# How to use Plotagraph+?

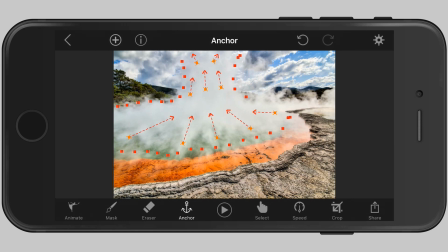250s
With a finger, you can do it. I did it before with some of those other animations that I showed you, but it requires a little bit of practice, so you need to figure out with trial and error. And I'm going to keep going. I'm going to keep blocking this off.
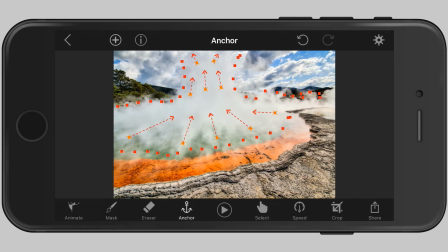270s
Down here as well. Down here. Going up to the edge. And then I'm going to block off this area. Because we don't want that moving either. Here.
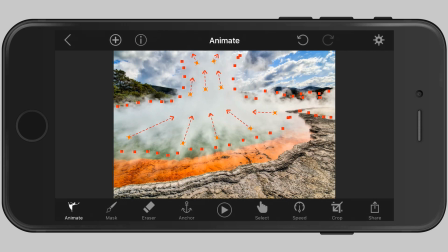284s
I'm going to go back to animate. And I'm going to draw small arrows. I want small movement in this area as well. It's a kind of wind driving this steam this way. Okay, let's play that.
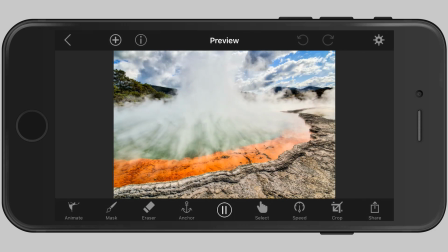297s
And you see, Now it starts to look much more real. I'm noticing that it's maybe a bit too the anchors are a bit too far.
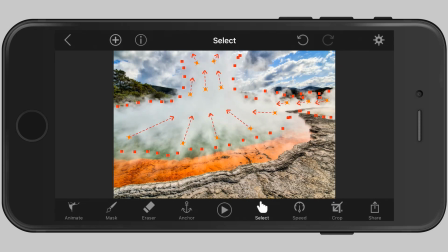314s
So I can take the select tool and I can tap and move the anchors. Tap and move the anchors. So I'm moving these back a little bit. I think I went maybe too aggressive. So let's bring them along the edge here of this rock, the orange edge.
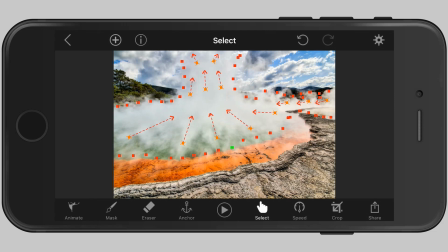334s
So it looks a little bit more realistic. I think it looks too artificial at this stage when the animation started. So let's move the anchors across. Okay, let's try that now. See, much better there in that area.
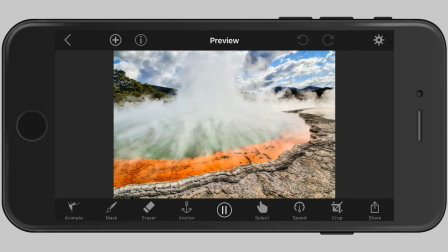351s
And we can see the movement up into the sky as well. The key thing to ensure that you get the realism you want is make sure you review close to the edge of the animation.
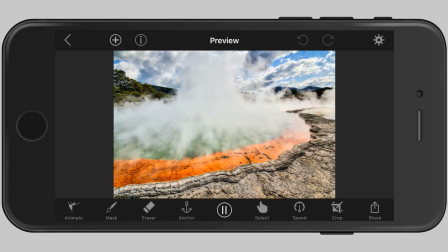364s
So along the stream on the right where it's starting from doesn't appear or doesn't make it obvious that it's something that's animated. It should almost feel real.
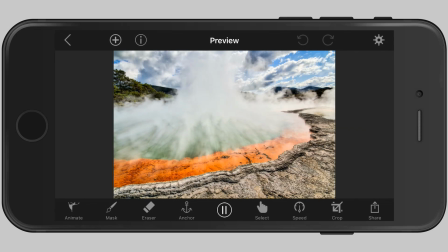379s
I want to make sure that the animation looks as real as possible. So I'm going to scan along the edges of those anchor points. These anchor points here, scan along the edges of these anchor points to make sure that the animation looks as real as possible.
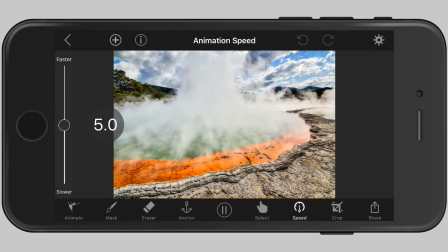398s
The other thing we can adjust is the speed. So at the moment, the default speed is 5. We can make it faster. Keep going up. But doesn't look too authentic or too real, right? It looks animated now. I normally like to go with the subtle and soft, slow look,
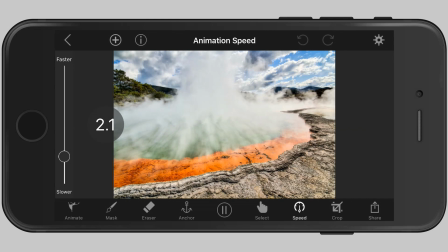418s
which makes the loop of this animation continuous. You can't tell where it starts and where it finishes. So let's have a look now.
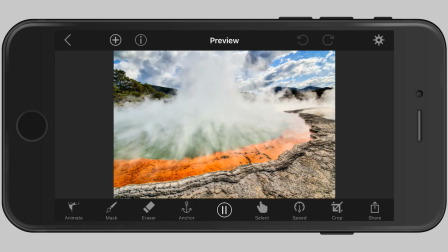431s
Yes, that slow movement is looking nice. Now, next, before we share, what we can do is crop.
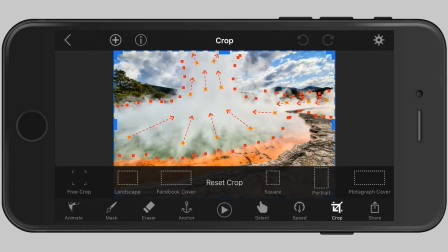440s
You can crop in landscape, Facebook cover, and portrait as well.
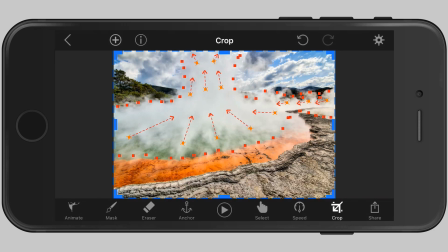445s
But I would like to go and do a free crop. Try and give it a 16:9 ratio. I don't know why the app makers haven't provided those kind of ratios in the app by default.
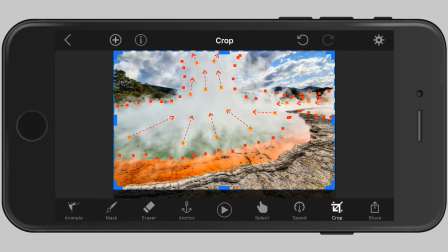459s
But anyway, it's a great app, so I'm not going to complain. I'm just going to drag this down. There we go. That's too much. Drag that here.
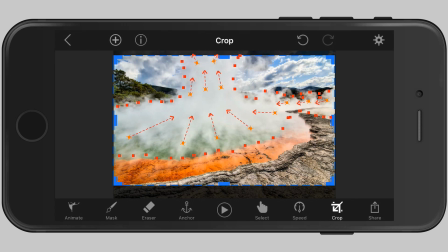474s
Move it down there. And let's play.
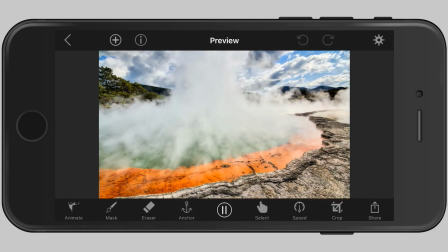482s
Look at that. That looks pretty cool. So then once I'm finished, I'm going to hit share.
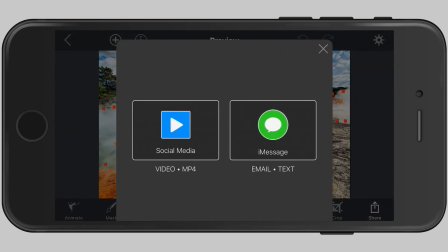488s
Now, if I want to text or email that to someone, it can be a small message, but I want to put it on social media.
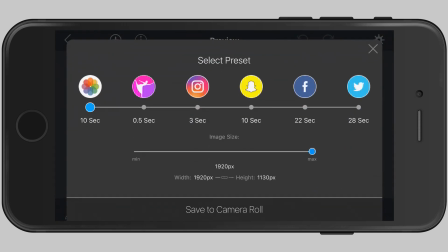494s
So it'll ask me what sort of length of this clip do you want.